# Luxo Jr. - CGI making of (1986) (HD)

I went to John and said, can we do an animated short that's a Pixar short?
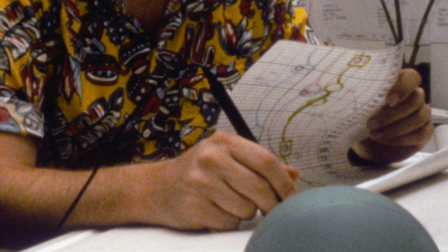[0:04]
Let's do something that really says who we are. Eben Osby and Bill Reeves were teaching me how to use the modeling system.
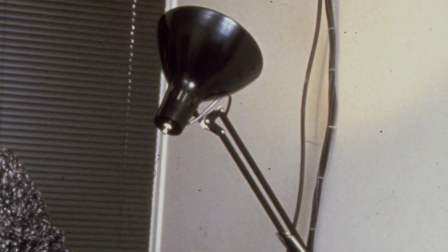[0:11]
And there was a Luxo lamp sitting there on my drawing table. The model itself was the world's simplest hierarchy.
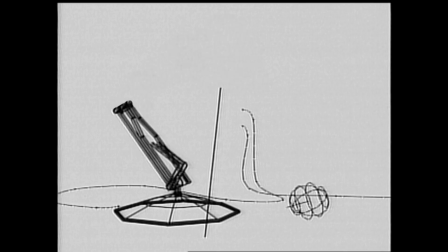[0:17]
It was a base and then an arm and then another arm and then a head.
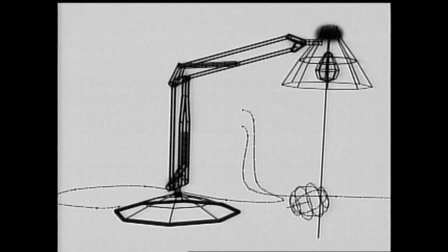[0:21]
And I started animating it as though it was alive and thinking about, okay, if a Luxo lamp was alive, how would it move around? You could see him connect with that and say, oh, I see how this thing works. And I know one thing I was working on was the shadowing algorithm.
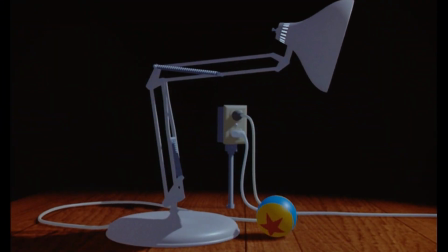[0:36]
Self-shadowing was the lamp turning around and casting shadows on itself. What would be a cooler way to show off this technology than having the moving light sources be these lamps moving around so the shadows changed position all the time?
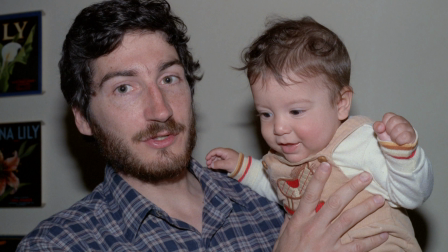[0:50]
Then the fateful day that Tom Porter came into the graphics room with Spencer,
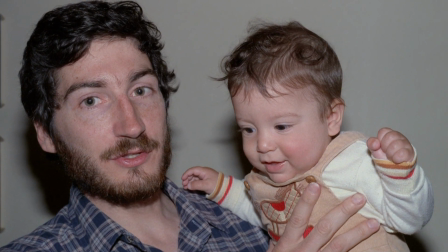[0:56]
his son, His proportions were totally different than that of an adult.
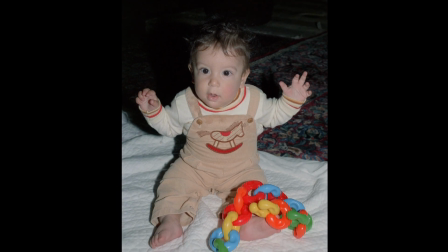[1:01]
The head was so big, lift up the arm, and I could barely reach the top of his head, and I started thinking, hmm, what would a baby lamp look like?
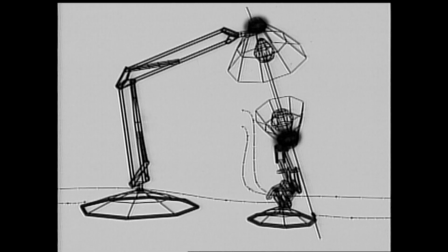[1:10]
And in the computer, I was able to scale different parts of the lamp differently.
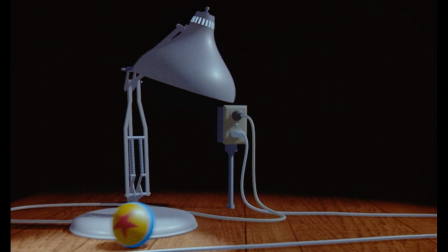[1:17]
We didn't have the computer power to do camera moves. We didn't have the computer power to do background.
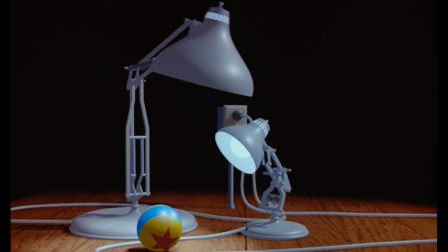[1:22]
So I was like, how about a wood grain on the floor? We have that, right? Yeah, okay.
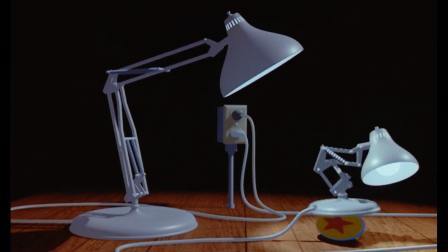[1:27]
I can work with this. John had a very clear idea of what the limitations of the medium were,
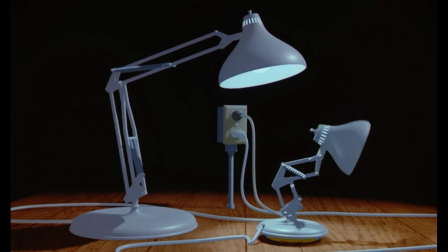[1:33]
and so he told a story that he could tell in that medium and not have to invent stuff that was impossible to invent at the time.
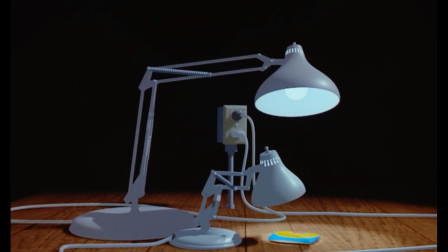[1:41]
And we premiered it at SIGGRAPH. As soon as the lamp moved, people started going crazy. And then the ball came in, and they were going nuts. And I remember actually shrinking down in my chair, getting a little frightened, thinking, what's going to happen when the funny part gets here? It's only a minute and a half long. Before it was done, people were giving it a standing ovation. Poor Gary Rydstrom, his wonderful sound work was never heard at that screening, because the crowd was just literally screaming their heads off. And people were just talking about it forever as the first, the first time they'd seen it. And the it that they had seen was the first time they'd seen emotion and character and storytelling in a computer animated film.
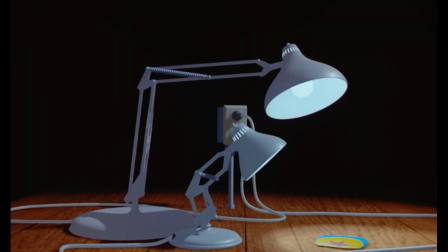[2:22]
There's curiosity, there's dismay, there's sympathy, there's bemusement,
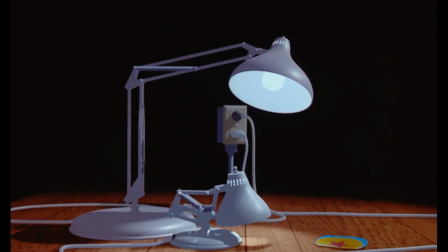[2:28]
a whole range of things that he was able to get through to the audience using just a few joint angles in this thing. You realize that, okay, it's no longer a test if it's actually touching you in some way. They laugh, they cry, they go out singing the songs. And I'll never forget Jim Blynn, one of the giants in the computer graphics research world, came to me after the show. And he said, John, I have a question for you. And I thought, oh, no, Jim Blynn, he's going to ask me about the self-shadowing algorithm. I know he is. I don't know that. He goes, John, was the parent lamp a mother or a father? And I just smiled, and I thought, we did it. We did it. You know, it's about the characters.
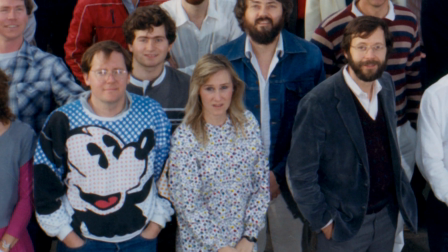[3:14]
Those early days at Pixar were really magical for me. I was the only animator.
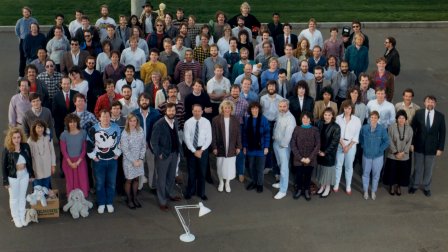[3:19]
Ed Catmull and everybody said, okay, here's the new research we're doing. Let's figure out a story and make another film.